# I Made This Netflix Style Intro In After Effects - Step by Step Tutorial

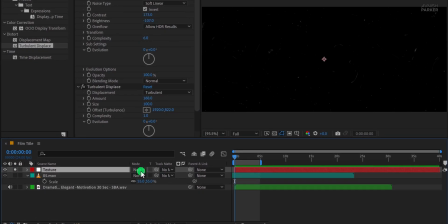Next, change the blend mode of the texture layer. If you don't see the Blend Mode tab, right-click on the layer area, go to Columns and enable Modes. Then change the blend mode to screen. This will allow the texture to blend nicely with the video layer underneath.
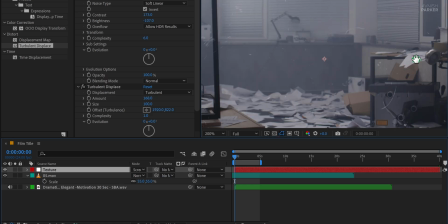Let's unsolo this layer to see the change we did. Now we need to animate this texture so it moves along with the camera motion in the video.
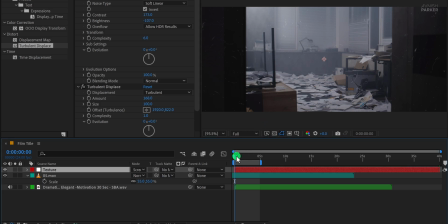Now I am not going to use the camera to add movement. I can do that simply by adding keyframes to the position. Make sure you are at the first frame. Open the position property of the texture layer and add a keyframe.
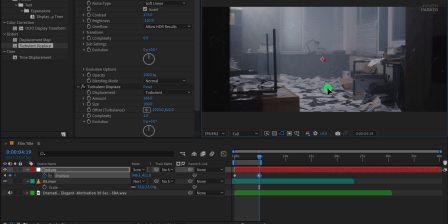Then go to the 5-second mark and change the position value, just enough to simulate motion that matches the original video. This will make the texture feel more dynamic and natural. Now, I want to add a zoom in effect as well, so that it can match the camera movement of our video clip.
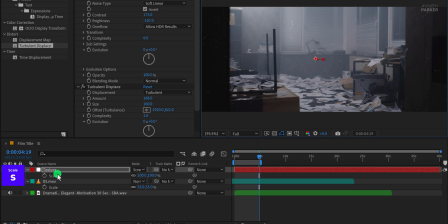So open the scale and add a keyframe to it. Let's place this keyframe at the first frame. At the 5-second mark, I am going to change the scale value to 110%.
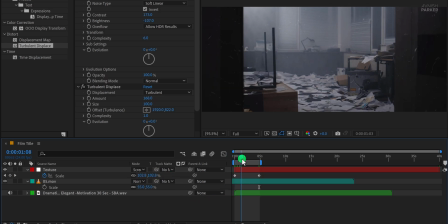Let's play it and see how it looks. I think I need to increase the scale value. So go to the end keyframe position and change the scale value to 120%. This will create a gradual zoom that adds depth to the overall scene.
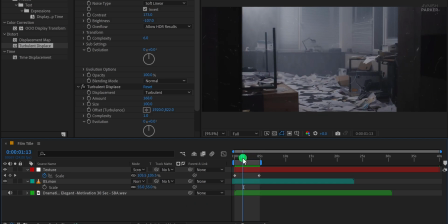Great. Now let's make a duplicate of this layer to enhance the depth.
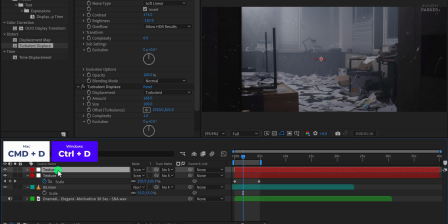With the duplicated layer selected, go to the effects in the presets and in the fractal noise, open transform and change the scale value to 120. Now I am also changing the layer scale as well to get parallax movement.
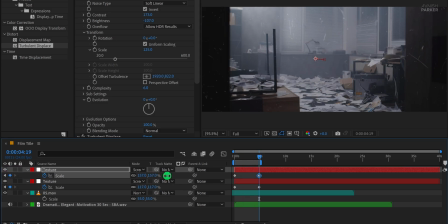Go to the end frame and change the scale value to a higher number, something like 160%. To focus only on the textures for now, let's hide the original video layer and mute the audio.
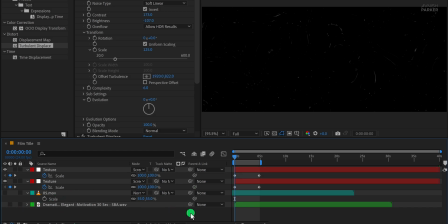We will turn them on later in this tutorial. Check the animation, and this is how it looks now. Cool, I like it. Now make another duplicate of the texture layer.
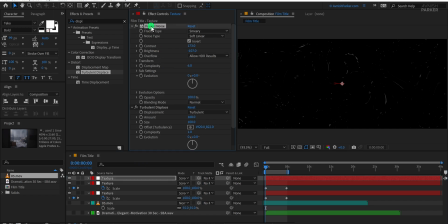This time, delete the fractal noise effect from it because we will try something different.
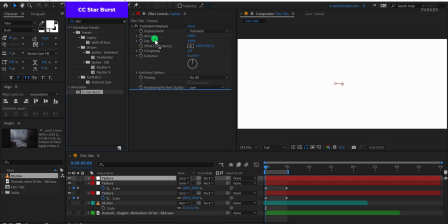Go to the effects and presets and apply CC Starburst to this layer. Make sure it is placed on top of the turbulent displace effect.
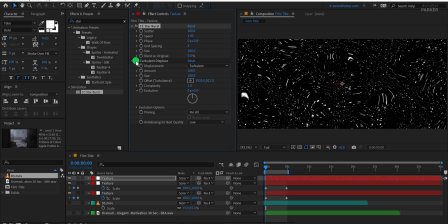You can hide turbulent displace temporarily to see the starburst more clearly. Set the scatter value to 400 to spread the particles and set the size to around 30 to keep it subtle. Turn the turbulent displace back on, and this is how it looks now.
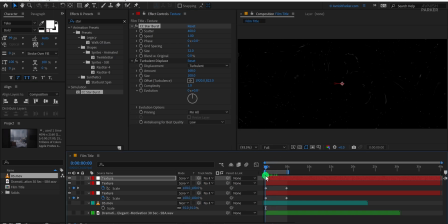I think the starburst is moving too fast, so let's reduce the speed value to 0 so it stays static. Check the animation, and this is how it looks now.
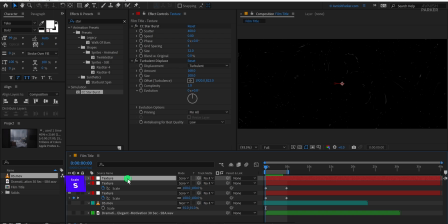Cool, I like it. Now change the scale value of this layer as well, something like 130%.
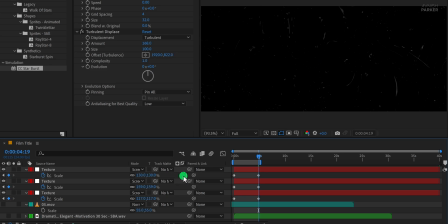It will now move differently compared to the previous textures and add more parallax effect to the overall scene. This layering technique gives the intro a rich and cinematic feel. Great, I like this one. Now I am keeping these keyframes linear because it will match better with the camera movement.
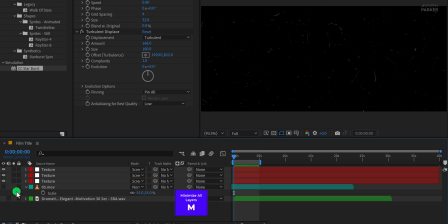Let's minimize all the layers and turn on the video layer. Check the preview, and it is looking much better.
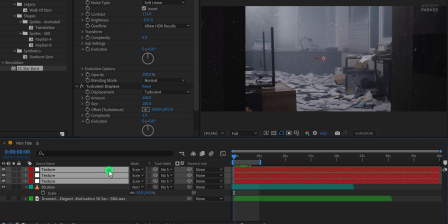Now let's improve the look even more by changing the blend mode. Select all the texture layers and change the blend mode from screen to color dodge.
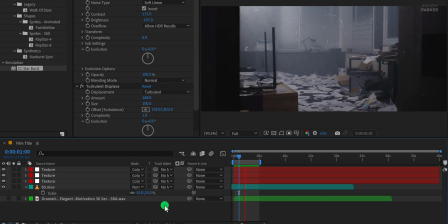This will hide some particles, enhance the shadows, and only show the textures in the light areas, which I think looks really nice and cinematic.
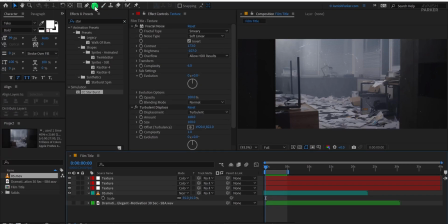Now let's add the text. Go to the tools and select the text tool. Click anywhere on the screen and type your text.
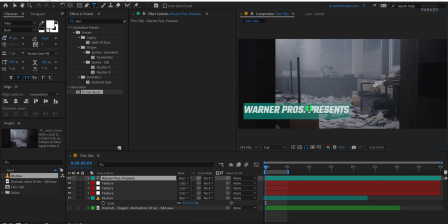I am going to keep the main title in a large font and add a smaller subtitle below it. By the way, I am just showing you the way. The destiny is yours. You can keep a different font you like. But for this tutorial, I am going with this Techo font.
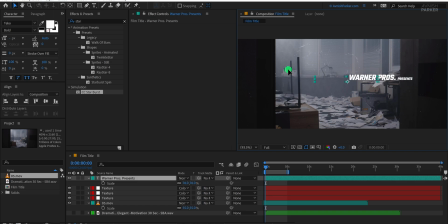You can position this text wherever you want, but I like to place it slightly off-center for a more cinematic layout. So that's what I'm going to do. Instead of adding scale, we can animate the position to make it look more natural.